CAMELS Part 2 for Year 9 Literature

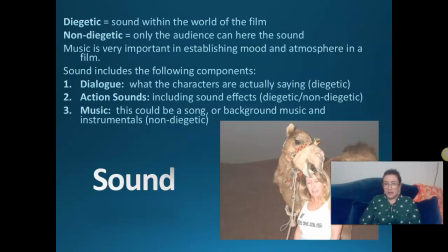1485s
Now, music can be non-diegetic, so like only heard by us, the audience, but then sometimes it can be diegetic. So say two characters who are dancing to a song. So that kind of depends.
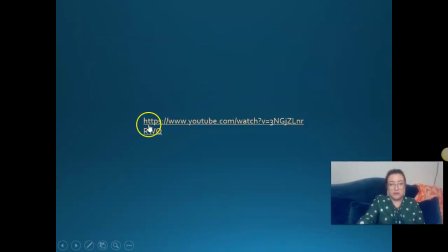1501s
All right, let's have a bit of a look at those areas.
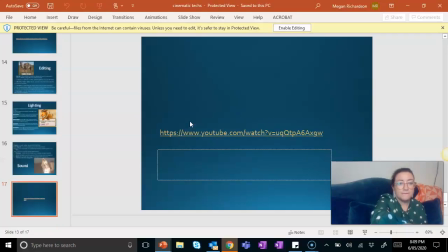1508s
I can pull this up. Yep. Let me just go here.
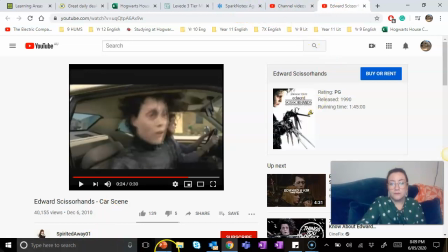1520s
Whoop. I missed it. Sorry, guys.
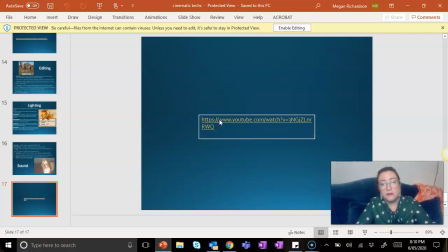It should work. There we go.
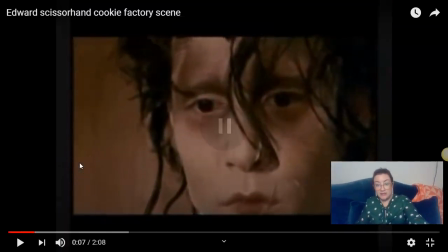1536s
Okay, so we've got the diegetic sound of the can opener there. So the diegetic sound of the can opener there, and that kind of brings him in.
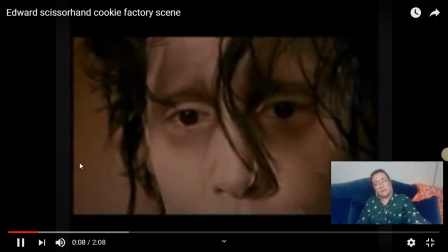1544s
But then listen. Okay, so did you hear that?
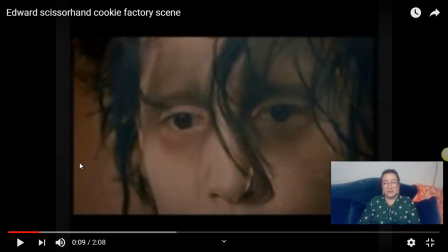1549s
Like it sounded kind of like violins going. That sound is that sound would be non-diegetic. That's just heard by us, right? That's not in the world of the film. Okay?
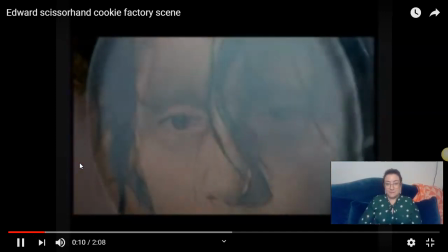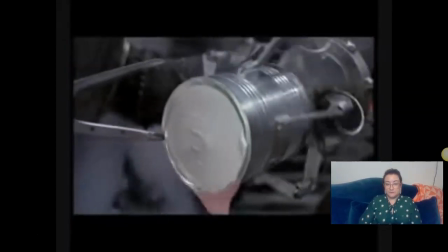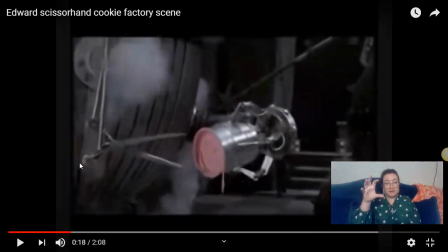1579s
So then we had the noises of the factory, but some of the sounds became non-diegetic. So things that we wouldn't hear if we were standing in that factory.
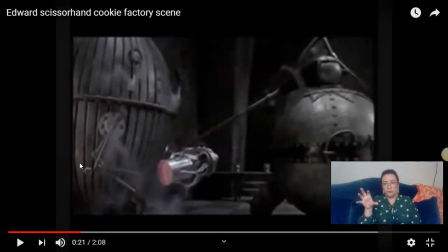1598s
So the tuba sound, the dun dun dun dun dun dun dun dun, that's probably non-diegetic. And then the sounds of the machinery working, that would be considered diegetic. That would be in the world of the film.
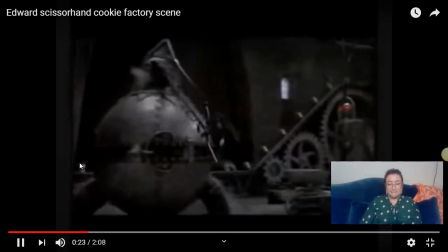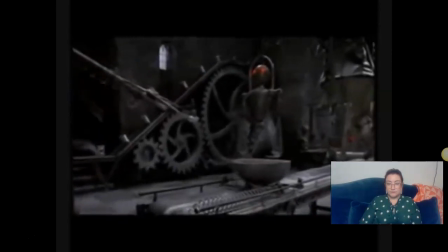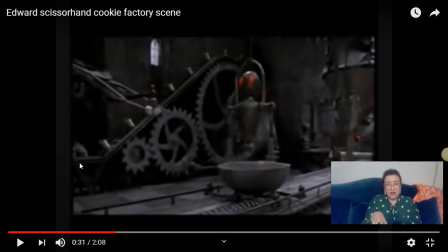1624s
Now let's talk about the lighting in this scene. It's very dark, and it seems very unlit, and there's a very good reason for that, because they want to create this atmosphere of Gothic in this in Edward's castle, don't they?
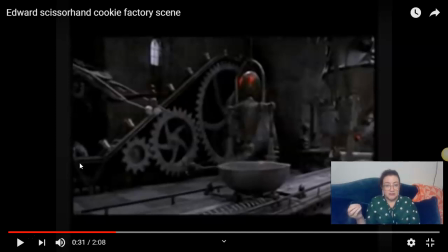1643s
They want to kind of make it seem like it's this Gothic castle, and you can't have a Gothic castle that's lit up like a Christmas tree. It's got to have dark and scary undertones, so it's underlit so that it creates this feeling of dark and scary.
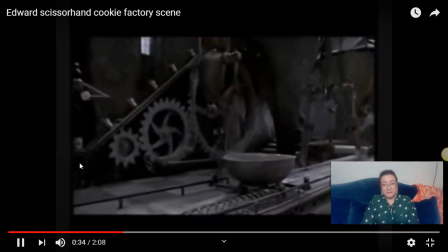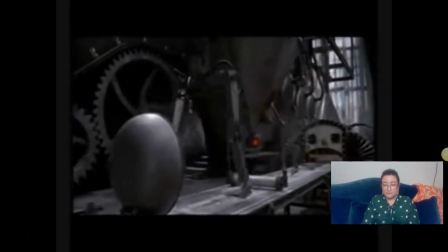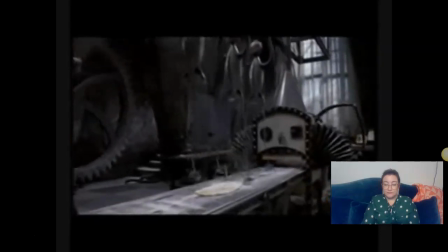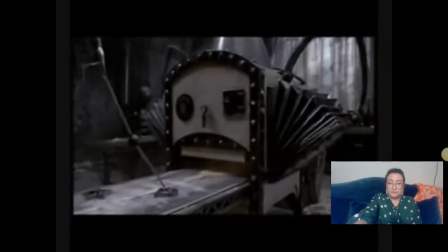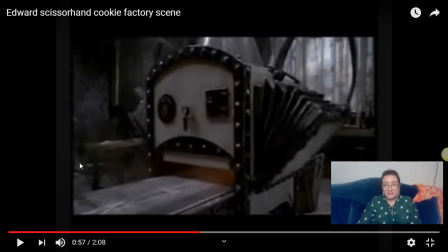1685s
Okay, now I want to talk about the sound, the diegetic and non-diegetic sound that's happening in this scene. I think it's a really interesting way of using sound in this scene,
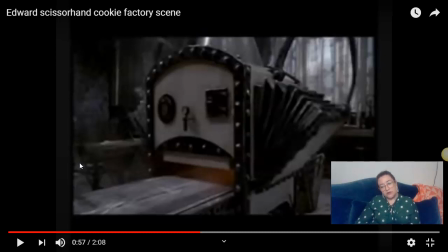1697s
and I'm going to show you why in a moment. So it's got a mixture of non-diegetic, so the soundtrack stuff, the song, but the song almost bleeds into the diegetic, doesn't it? It goes, it's like the machines move to the song.
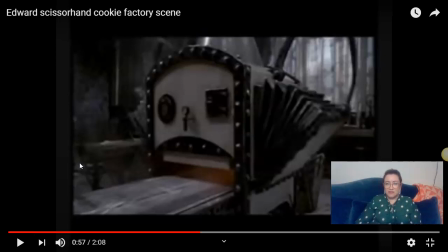1714s
Almost like they hear it. But if you were standing on the factory floor, you wouldn't hear those sounds. He's kind of doing that on purpose, so they kind of bleed in together, and we really link what's happening on the factory floor with that music.
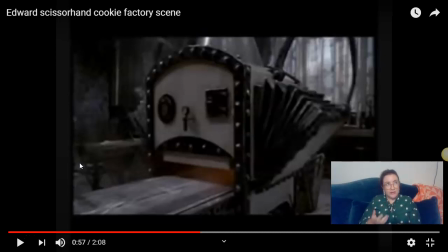1731s
And the music's it's odd, it's weird, but it's quite happy and friendly. We don't feel like it's menacing music. Which is really interesting. And I think that's supposed to be a message for how we're supposed to feel about Edward.
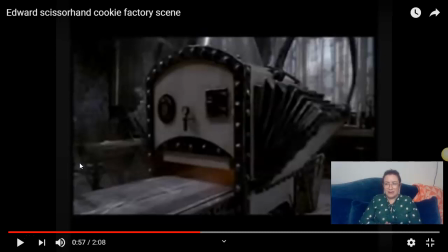1749s
That, like, yeah, he's weird and kind of creepy looking, but he's friendly, right?
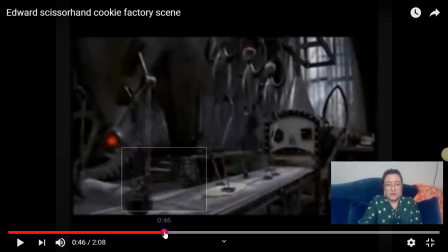1755s
If we watch this scene with no sound, it has a very different impact.
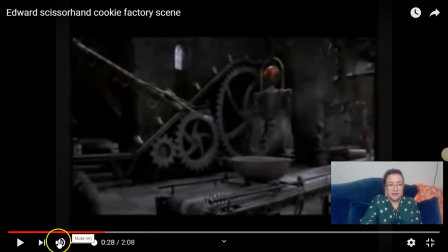1761s
It hits different. So let's have a look. Ready? I'm going to turn the music off. I'm going to turn the sound off.
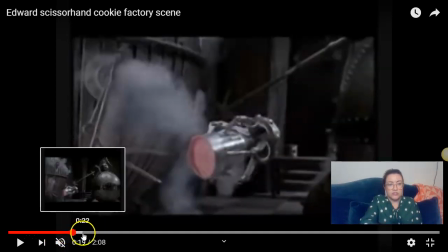1767s
You're just going to watch it as is, okay?
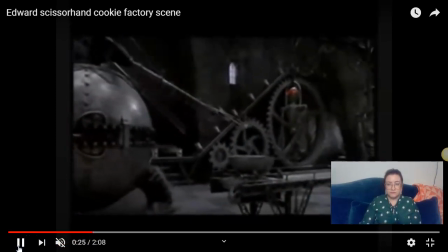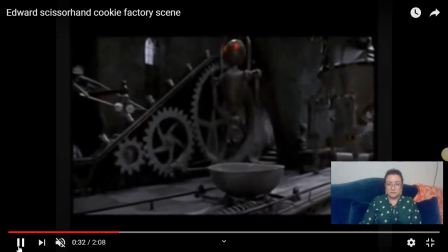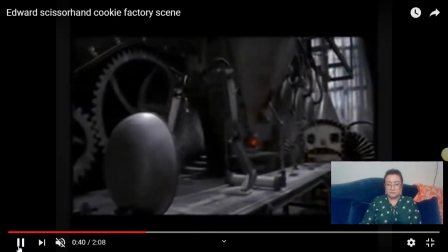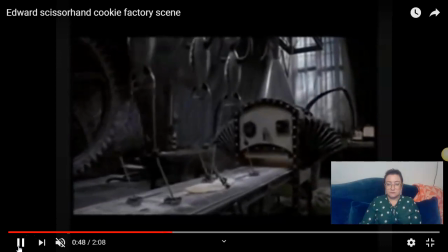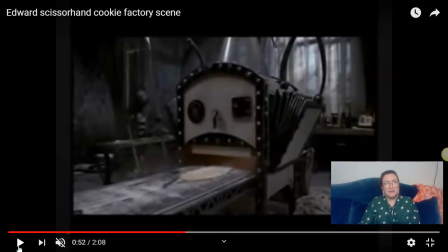1801s
You see what I mean? The machines seem a lot more sinister, don't they? They seem a lot creepier. Without the music, that scene feels a lot creepier than when we had the music. The music really gives it that kind of quirky,
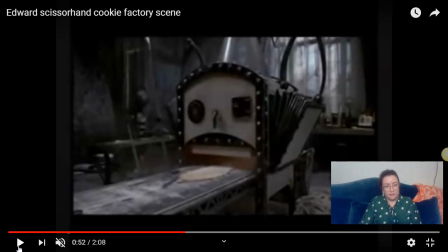1818s
weird but cool kind of vibe, and not the scary vibe that we get without the music.
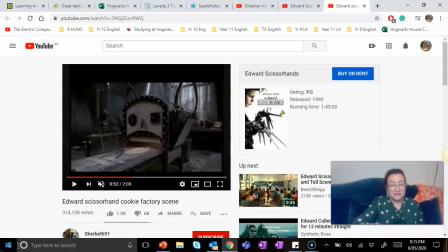1824s
Okay, so that kind of shows you the importance of sound in a film, that it can really kind of make or break a film.
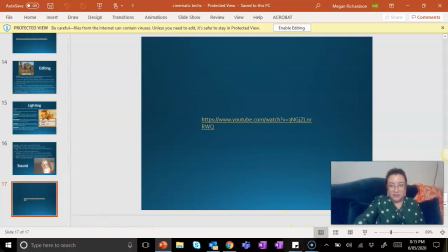1832s
So that is the end of our CAMELS. Hopefully it has helped you a little bit to know about how to analyze a film, and hopefully next lesson we'll get some time to kind of pull it apart together and show what you can prove and show what you understood. Okay, see, oh, sorry, my dog's popping in to say hi. Here she is. Say hi, Dalla. Oh, isn't she cute? Alright, have a good day, guys. Bye.